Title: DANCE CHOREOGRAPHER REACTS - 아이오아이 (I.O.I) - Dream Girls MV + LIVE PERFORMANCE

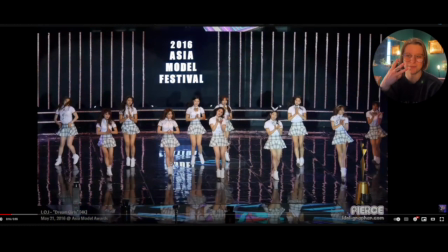They're going 1, 2, I think 1, 2, set, like that maybe, or like this maybe, 1, 2, 3, possibly.
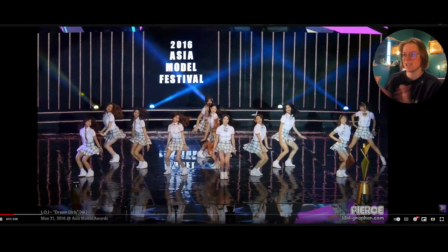I like that though. I like the choice with the little swings down. I really like that. They go down, the dive in.
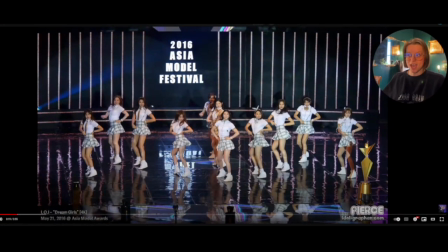Notice Chung Ha, she said, okay, whenever they have those little choices. So that's where you would get that little, like, potential baddie energy, but it's not really that type of concept.
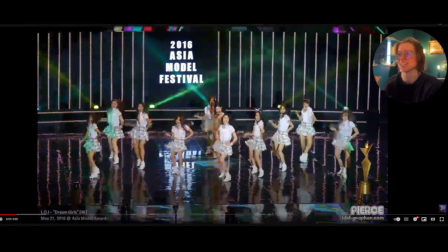But it still works whenever you have that little pocket or that little moment. The switch over, like that, dee dee dee dee dee.
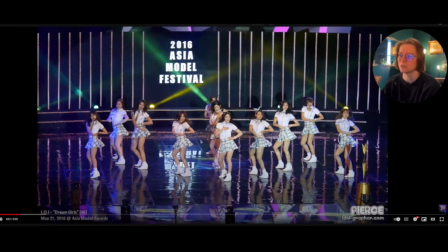I love that. Notice with Chung Ha, she takes her shoulder and really creates a lot of fullness whenever she drives it down.
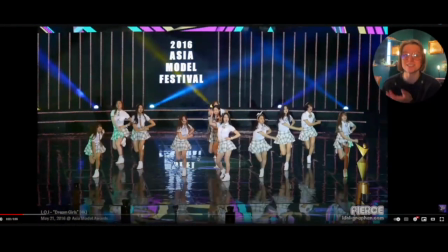It's really nice and enjoyable. So honestly, Chung Ha is a perfect person to watch. If you're covering this in any way, I know I'm late to the game compared to when this came out, but she would be a really good person to look at for this, right?
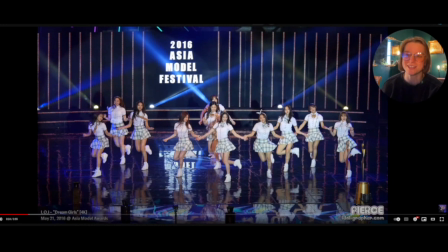And yes, it is my Chung Ha marathon, so we're gonna naturally pick her out a little bit more, but it's kind of hard not to anyway, even if I was just doing an I.O.I. marathon. I mean, I technically am as, like, a mini, but it's still, like, she stands out in a really great way, and not in a distracting way, like I've talked about with other groups.
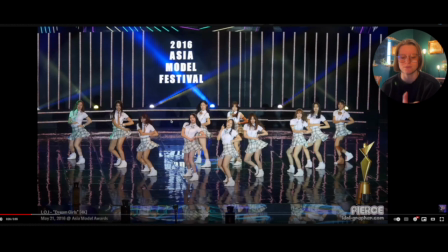And it's not saying that those groups have, that they're doing something wrong, quite the opposite. It's mostly just say when you have roles like main dancer, and I don't know if they have roles assigned in this, but whenever you have that type of position, there's, like, that sense of you're filling in gaps,
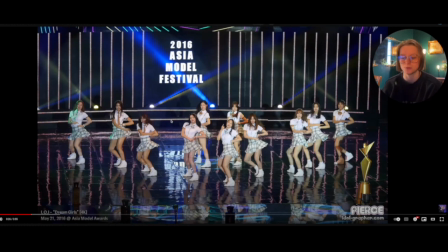you're making sure that we carry the tone and set the tone appropriately for the routine. And I think she's doing a fantastic job of that.
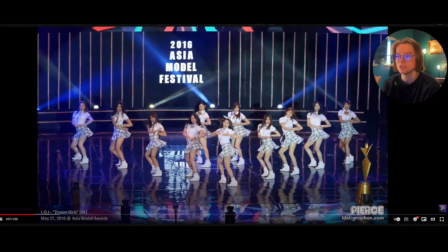And I think a couple others are doing pretty good too with the swing through. I think Jeon Seo Mi is doing pretty good. I like her movement quality on this.
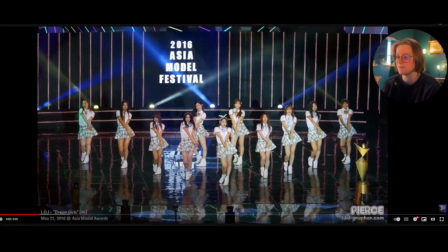But just Chung Ha naturally stands out in a fun way. I like the swing, swing, na na. It's just, it's cute.
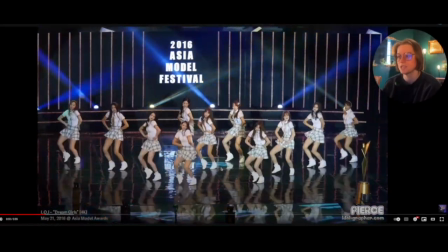It is flirty, but in a cute way. Yeah, definitely. I haven't seen these types of concepts in a hot minute for myself.
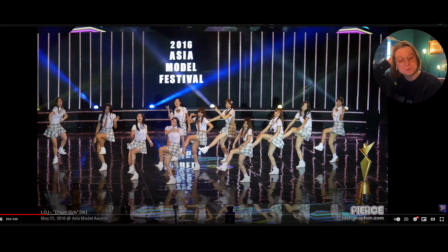I'm in that baddie era with a lot of groups that I've seen, or it's a very fundamental heavy in a particular style. So it's nice to kind of have this type of, it's a bit of a refresher for me in comparison to maybe a different reactor or analyst,
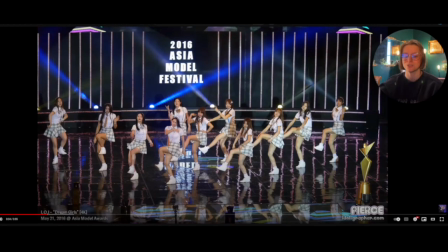because I'm so used to a particular, like, niche of choreo. So this is fun. Bring it through.
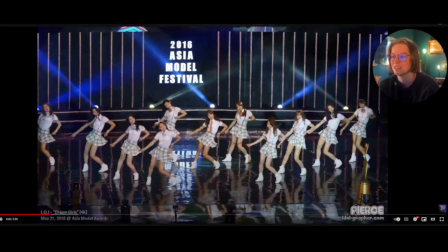I like that. They take it in opposition. They bring it back. Little train, boom, boom, with the hair flip.
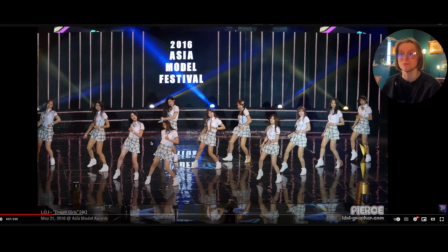I really do like the intention that they're doing with their head and a lot of the movement. It creates a sense of depth, which is really nice.
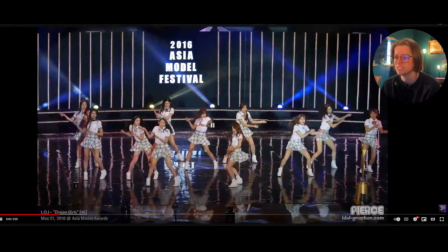Like the switch over, which is fun. Just say, come on, let's go. Taking it through.
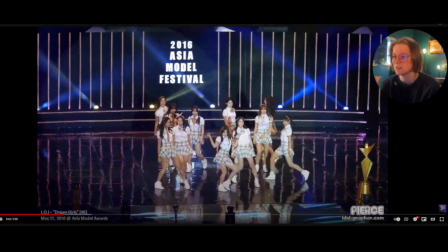Your time is coming. Let's go. Great performance. She even showcased it well in the beginning.
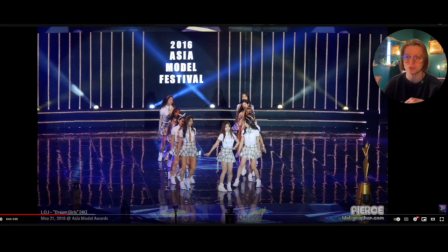Everybody did the arms, and Chung Ha was the only one who didn't really use her arms there because it was her time to be featured, which makes sense.
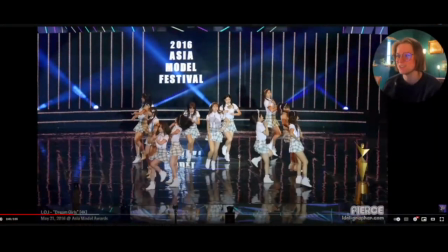She says, ha, it's cute. It's fun. Let's go. Little pony action is reminding me of some overlap of what you saw in Produce 101.
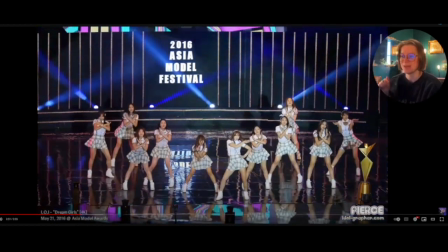They take this da-da-da with a little clap. I love that dee-dee-dee with a little cute.
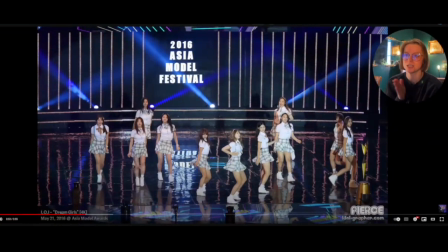It's just cute. It's fun. It feels like a nice little bridge between what happened in Produce 101 and them as a group. So I am curious about their future work. Because I do know one of their songs, What a Man. I've heard that song. I have not seen them, nor have I seen the dancing or anything.
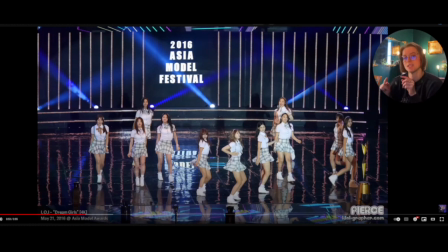So I don't know choreographically. what's going down with that. But I'm curious if we're going to continue with this type of concept, because that track doesn't sound anything like this. I'm curious what the bridge is going to be. So I'm having a blast just looking at this.
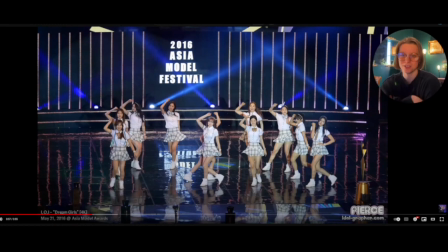A little crisscross, and then you have like crossing your arms, and you have one of them just throw her arm. She has her moment and over on the side, very clear to see because everybody else has an absence of movement.
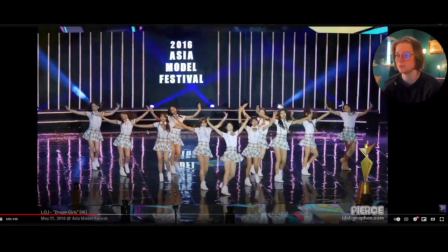And then we go, bringing it through, nice little pre-chorus, boom, dream girls, let's go.
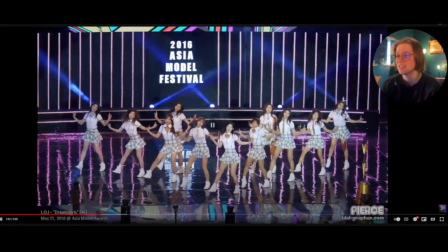And then that, okay, so this is very familiar to me. I know a lot of people covered this, or it wasn't before challenges were a thing, like people covered this, or they really enjoyed the choreo of this.
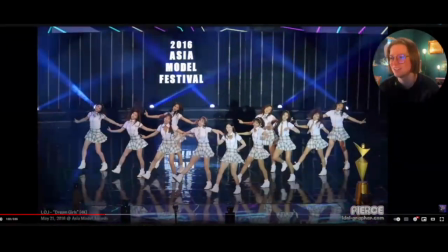Dream girls, it's fun, it's playful. Da da da da da, dream girls, it's just a nice little shoulder.
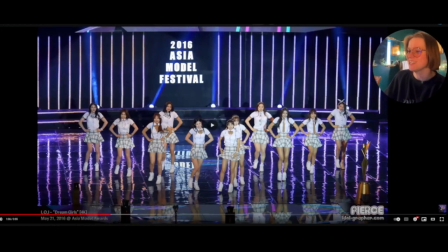Let's do a shoulder stroke for 4 counts, you know what I mean? It's good. The choreo is really practical for singing live.
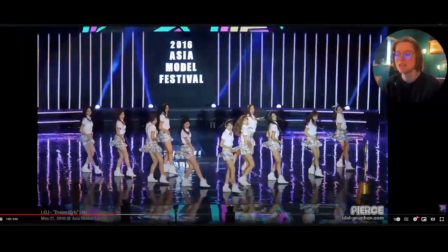You know, and it feels very much like it was tailored to that.